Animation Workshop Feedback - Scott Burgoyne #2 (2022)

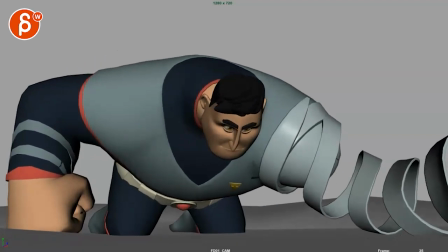all right let's check this out so this is what we had almost
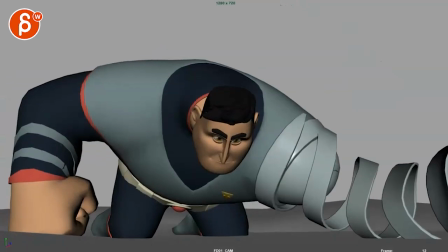before with a new rig it's kind of cool to see a new a new
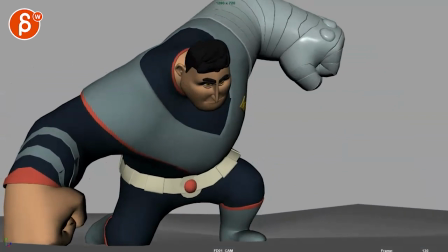version with a different rig and goes back and you're mentioning here in the email that
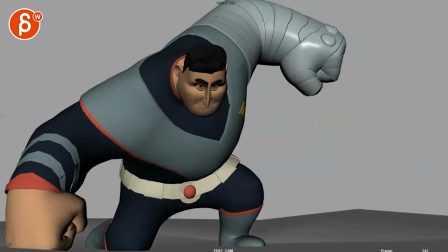you actually want to end it here and not having it
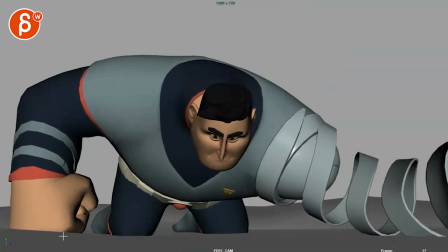up and then have the spear and all that stuff with the catching of it okay the
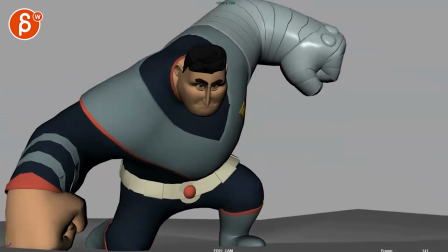thing is you can always add it you know it's always good because it ends on the beat and you can always then choose to continue if you want
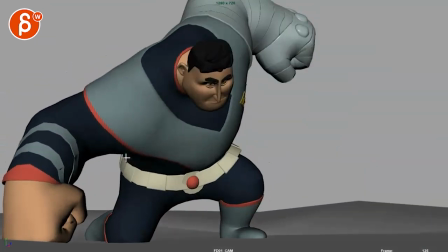what i'm looking at and looking at your questions in your email i think i'm i get everything you want to do my suggestions would be not from a
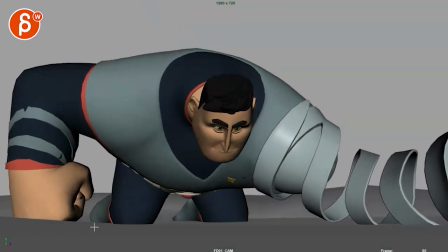mechanical point of view but if he does all of this and then that
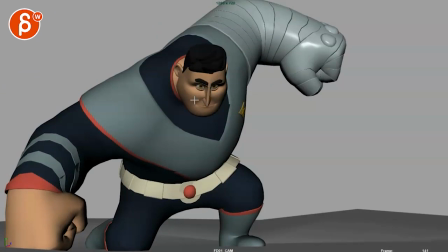if you're gonna end i i'm concerned that his head is a
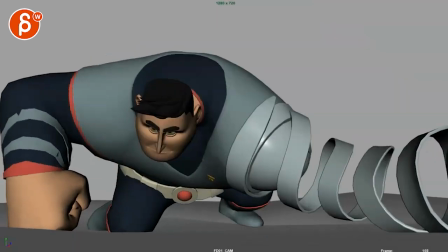little bit too low i can see that his eyes you have some eye animation in there that is kind of looking
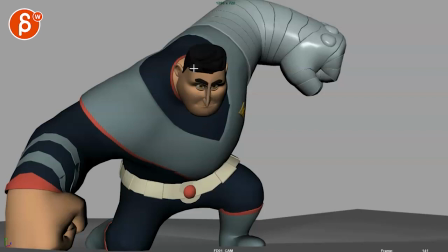up kind of am i seeing this i don't know it feels i feel like you want to rotate that head if you want to end it here that you're going to bring that head up that he's really looking and getting ready
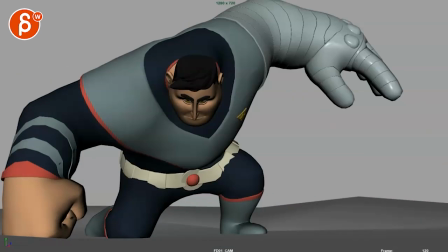but i do wonder if you want to have another beat
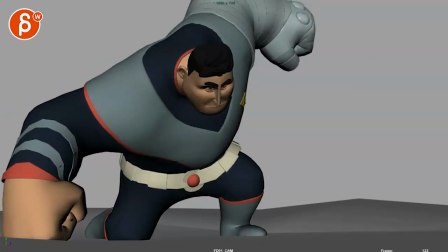in there afterwards but it could work i think it would be it would be something where you retract that arm
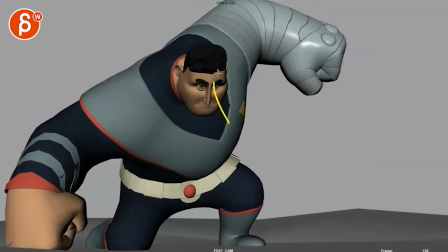and instead of just having a little bit of this imagine you're going
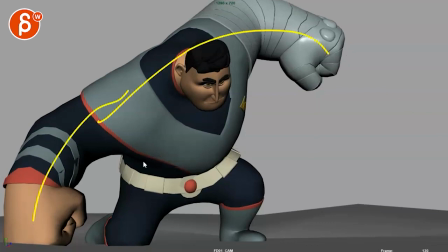into a slightly different pose still what you have here but something where maybe you are leaning over this leg and this is still up but maybe now this arm is slightly up and he gets into
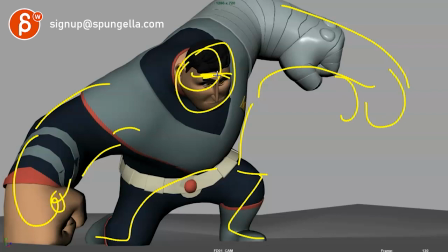like really really decisive i'm gonna kick your butt type of
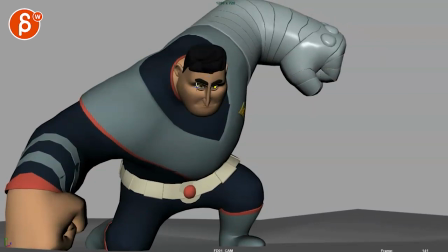thing because if this is something where you're going to lift the head and raise the eyes a bit more to look forward to me like the attitude change
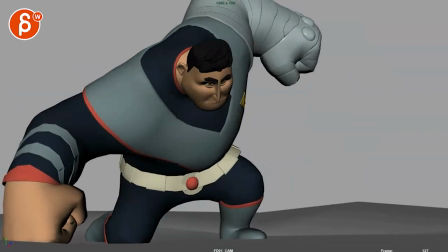is not enough i feel like this is one thing of bringing this back and then the last thing is all right let's go but i
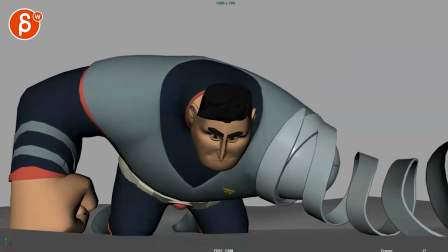don't think just moving this is enough if that makes sense pose wise it feels like the legs are a bit too
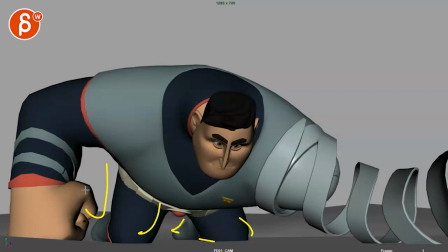parallel defaulty i think you could they're definitely nice in terms of silhouette because everything has negative space in there i'm just curious if there's something you could do to
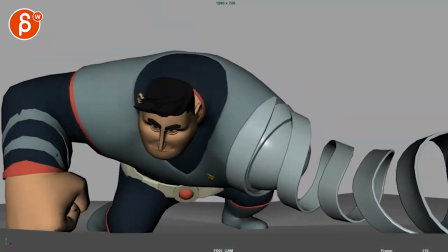change one of them what is he doing he does all of this and he goes back onto one here okay
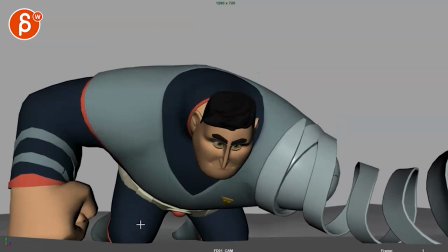i mean it could even be something where imagine he has the legs a bit more inward and then maybe you see one foot a bit less and this one still a bit more just to give it a bit of a stronger silhouette difference for the two and with the with the knees in
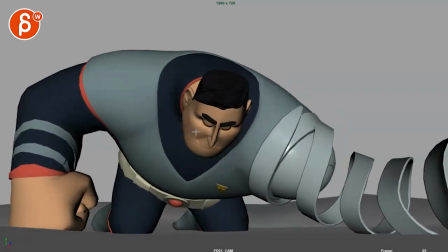he might look also a bit weaker and then when he does kind of shake himself like all right then you could have a little bit of
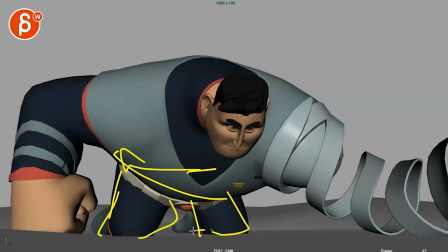a weight shift move to then bring his legs to this so it wouldn't be huge but still something because my concern here is when i see all
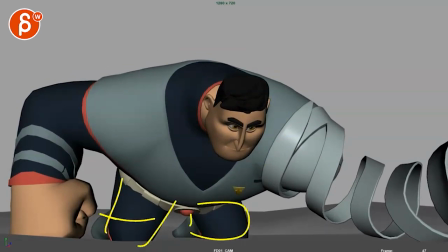of this with all of that there's nothing going on here and we kind of need to have a bit of a change even if you would have
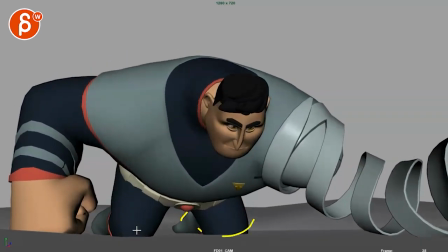some life to this it would just be a root left right with a little bit of something in there and maybe that change here legs in
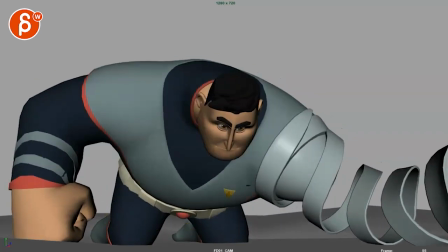and then into that will give us a broader change that's still not a massive
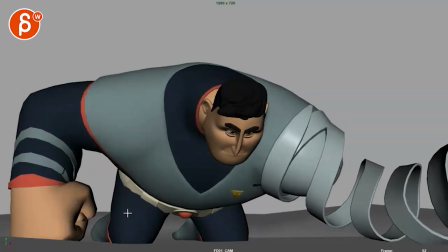pose change if that makes sense it's like a pose change within a pose then
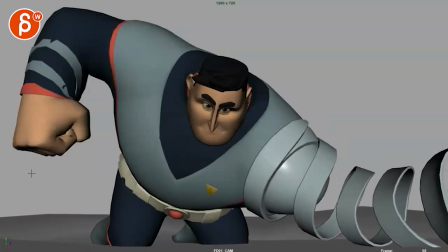same thing here i think for this we're going a bit too straight rotate and nothing going on here at this point i would take this thigh and really lean this over he might be here he might even lift his knee a tiny bit
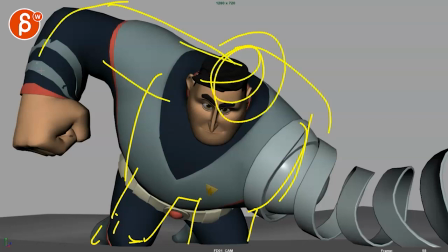and then you can translate him a bit over to get into that and then because right now again
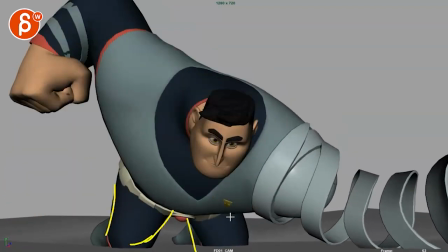when you do this you can see how nothing's going on here and even if you had some keep alive
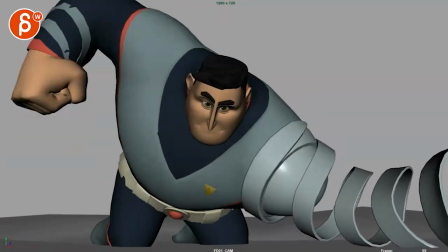it feels like this is clean rotation out of here where i would have a lean over to me that translate
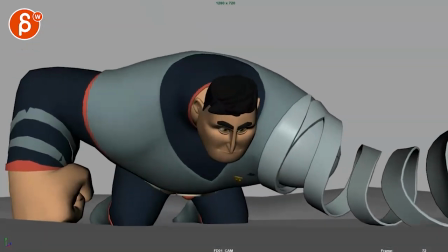is missing in the root and he does this here the tricky thing is
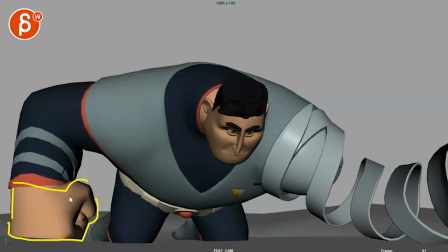let me just check if this is his hand here right hold on a little
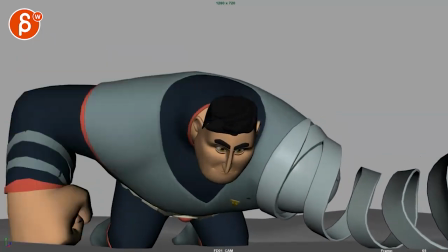bookmark and then he goes down here roughly
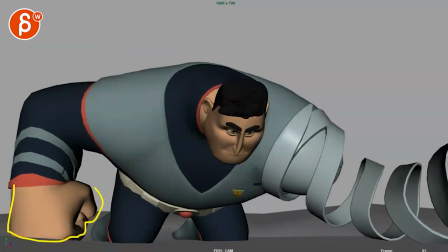that's where he is see how that hand is pretty
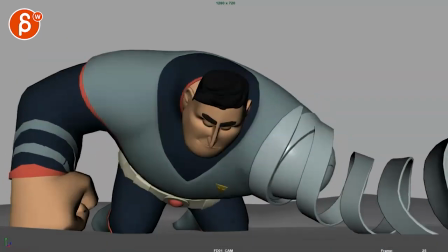much in the same position so again it would be something where
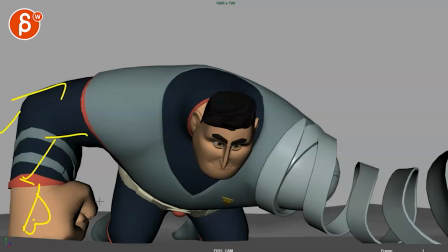he could even potentially break frame and the arm is out there and you know i know how that will play with the legs in like basically i'm getting at is like your your initial pose like this seems very straight i know it has a bit of a lean out here but what i'm
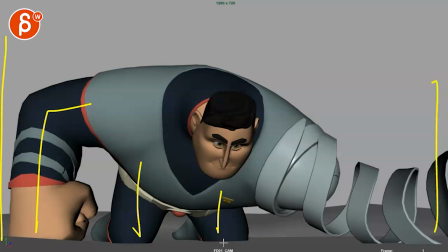reading is a bit defaulty compared to you know the framing very vertical and then you go through a wake up and then oh
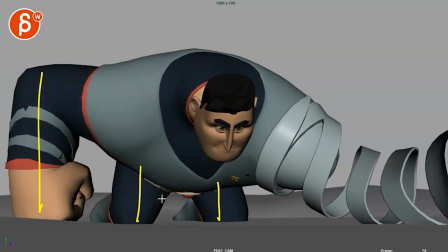i'm mad but we're still in that feeling and i'm just i'm trying to
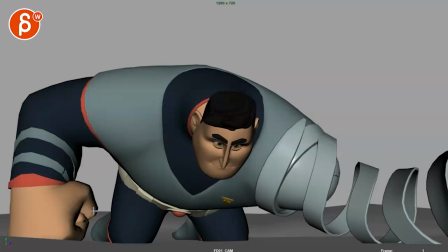do you think in terms of progression if you read this does that really read as weak like how do you want him to feel or how do you want the audience to perceive him perceive him tired exhausted after the fight weak all that stuff and then wakes up and goes all right so
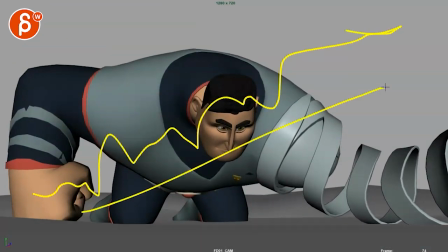it's a gradual oh okay all right let's fight this it feels like to me this was like this is a progression but i don't see that progression in the
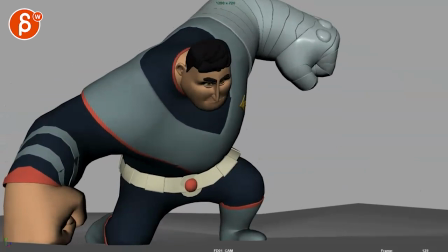pose until here where we have a change and then that's it but even then like i said before i would do one more little
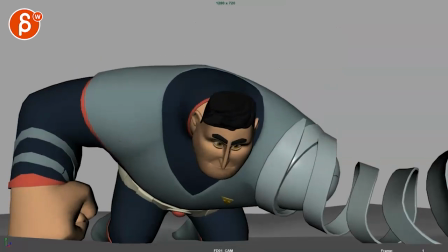change so that would be my my broader comment for this version it could even be something where you know if you have this and he's mad it's a fist could also be that here his hand is flat fingers are out you know maybe this is you know it seems like it's intersecting so
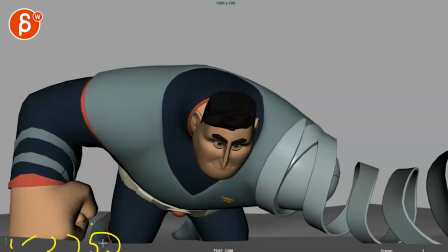it could be sand or something and you got like really you know the fingers are kind of digging into this maybe they're more out like that and then you have a bit
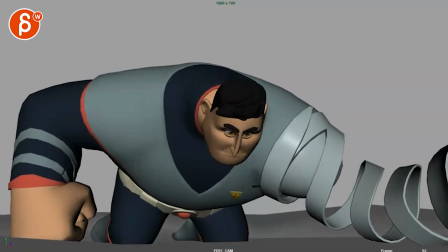of a pull back fingers through the sand forming a fist into this moment and then you know i mean like i
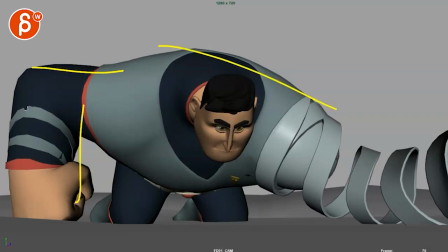feel like this again it's very flat i don't get super dynamic to have it something like this but a fist and then you look
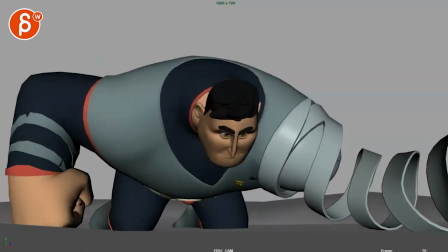at this here it's the same thing you could push that you could push that dynamic or that that um progress in terms of how it feels in terms of
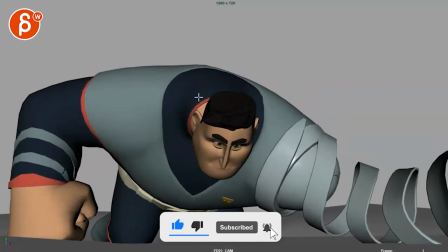everything finger poses body poses but that's something for you to decide like how do you want us to perceive him here and then after that and then
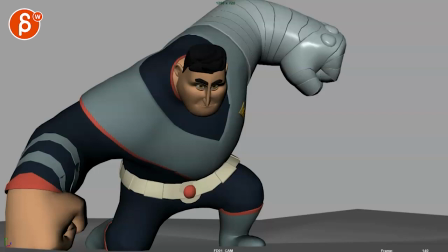here and then at the end these are to me all separate beats and then camera wise you change it just rotation i think it's okay i
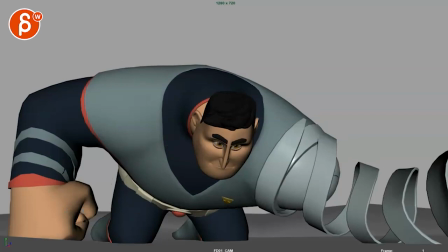think what i would do is i would pull out a bit not throughout the shot just globally because we're
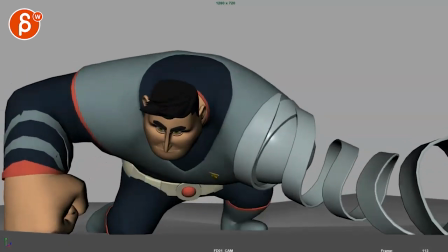fairly close to the edge and it feels like we almost don't give him enough room
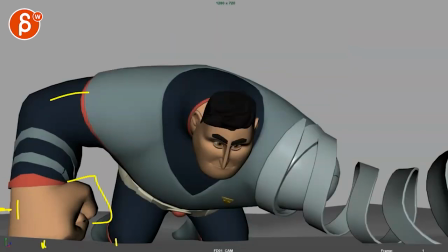i think what i would do is pull out and then really concentrate on the storytelling poses and then we can always do a bunch of stuff with uh with the
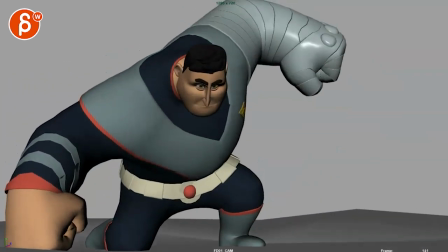camera but just rotating up to reframe i think is totally fine i would just go out a little bit more because again if
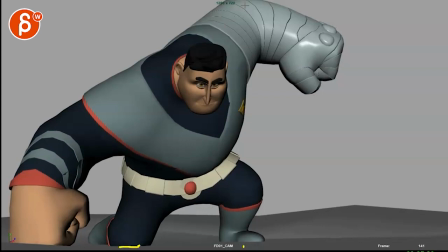i bring up this we're very close to the edge here but not quite breaking frame it's like
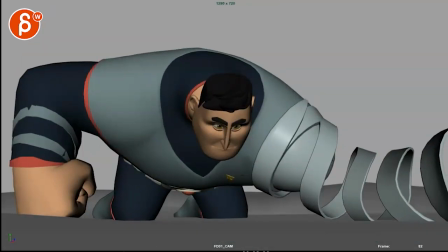ah it's right there it's right there so i feel like we can zoom out a bit more let's do let's do something clumsy here
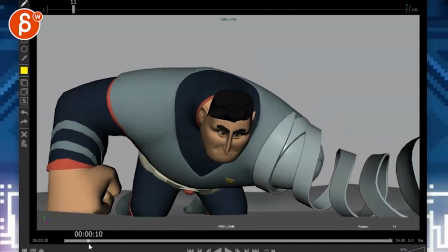so close to that x i'm almost closing this imagine it's a bit more like that within the frame so if i bring up my other tool so
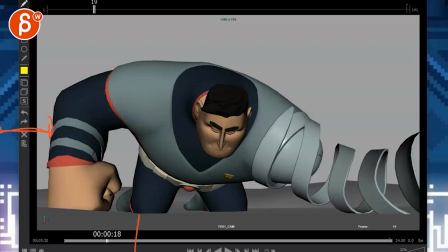you would have you know this much space like all the way down here all the way down here and so on and so on all the way up there
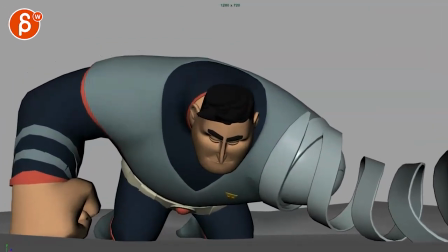my dog is agreeing what time is it okay that's like the usual time it starts yapping in the evening i
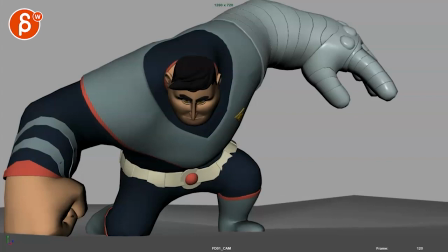think that would be that would be mainly mainly what you have for this and then you talk about the mechanics of this here